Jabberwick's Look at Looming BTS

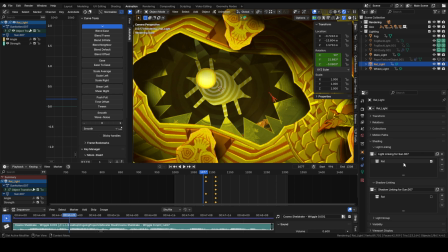244s
So specifically, what I did to use it, you create a light, and then you create on the plus to create a collection for the shadow and the lighting specifically. And then you drag and drop the items or the collections, entire collections that you want for that light to affect.
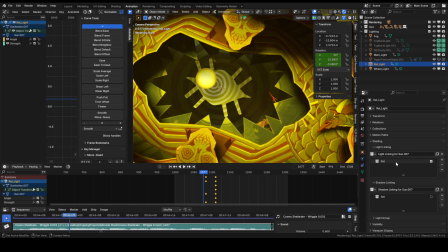263s
So in this case, I wanted only the rats to be lit by this light, so I dropped my entire rat collection in this. An easier way to do it, by the way, is to click on that tiny pen icon, which means that you can then select anything and it won't change the outliner view here.
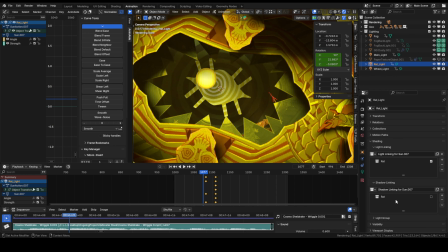281s
But I didn't want that light to cast shadows on the rat. So I dropped the collection in it, but then I clicked on the tiny checkbox here to disable that.
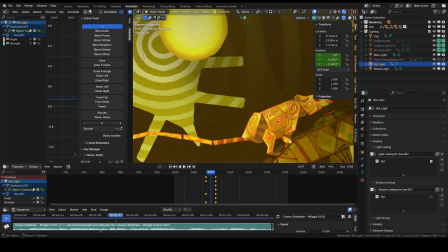292s
It's a very subtle thing, but I didn't want that light to cast shadow in between the pieces of the rat. because it wouldn't look as good.
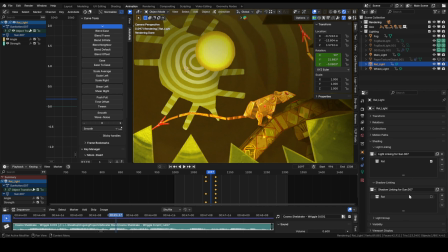300s
That's just a personal thing. You can do whatever you want, but that is so insanely powerful because you get to
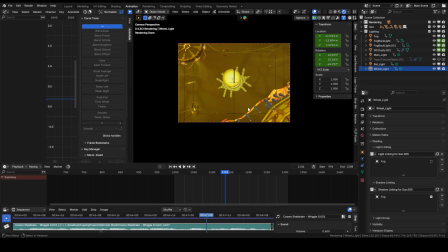309s
just in the whole scene, you get to fix any error. For example, in the same vein as the rat light, I have a wheel light that just only affects certain items. My main light is obviously lighting up the vast majority of the scene,
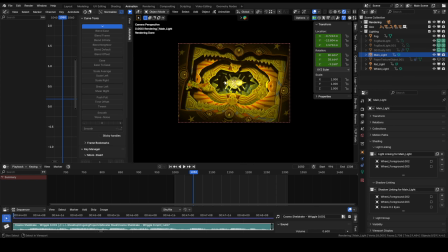326s
but some items are emissive, which means that they have their own brightness value inherent with their material, and that's very convenient as well. Sometimes, for example, the iris, which is here,
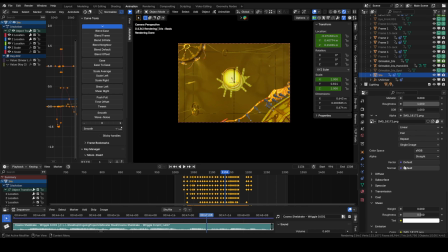344s
has an emission value that I believe changes during the whole scene, because sometimes it is too bright and it's not necessary when it gets too close to the camera. For example, if it was at 0.5, it would be you wouldn't get to see the texture on it. So a lot of things are
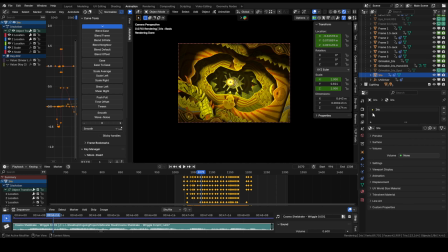362s
the lighting in Blender is extremely powerful because you get to have a lot of specific control over which element is affected by what all the time, and it's really awesome. Another thing here is
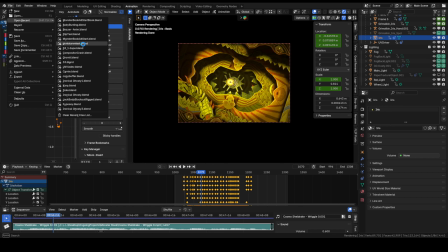377s
with lights still, is that people don't know, and I discovered quite late in my own Blender adventure,
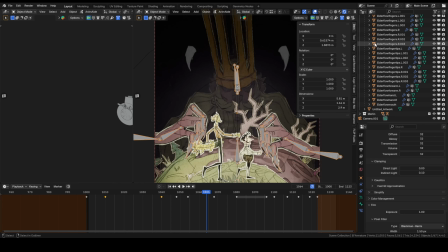383s
is that you get to have lights with negative intensity. And what that does is that it creates, as you may imagine, it sucks up the light.
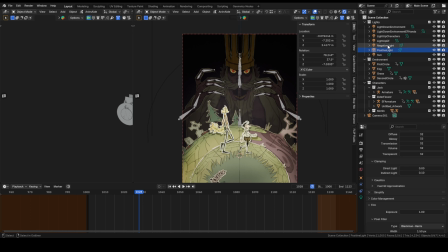395s
And if you have that in conjunction with a positive light, or a light with positive emission value, you get to control how much shadow a light is creating.
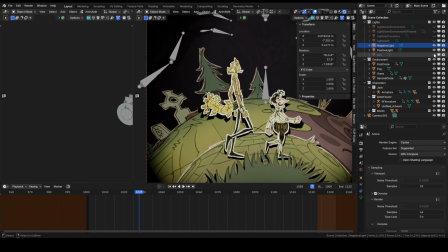408s
You get to, if I hide everything else, if I remove the negative light that is affecting shading, shade linking, elderflower, so it is affecting everything else.
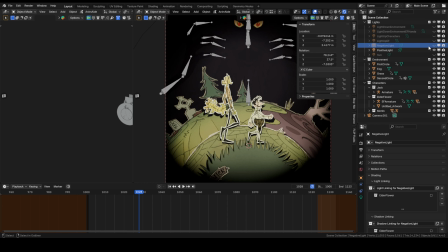423s
But the negative light allowed me to, actually I don't know if I've keyframed that, no. To remove some of the brightness from the positive light. But there was no way to do that without keeping the shadows as dark as they were.
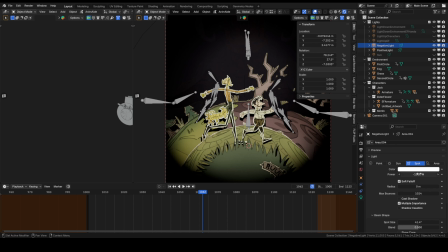439s
So a negative light in this case is only a minus 1,000 watts, and the positive light is 5,000. So I just needed a way to take away some of the brightness without affecting the rest of the what is it called?
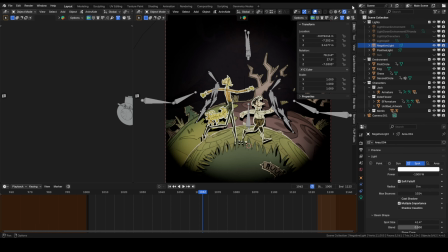455s
The scene, basically. Back to the other project. Nope.
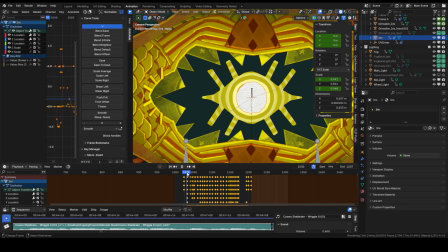465s
One thing that people may have noticed, it's very quick, but when the iris moves, it stretches and squashes. Lithian decided to add that, and it was a really good idea because it added a lot to that specific moment.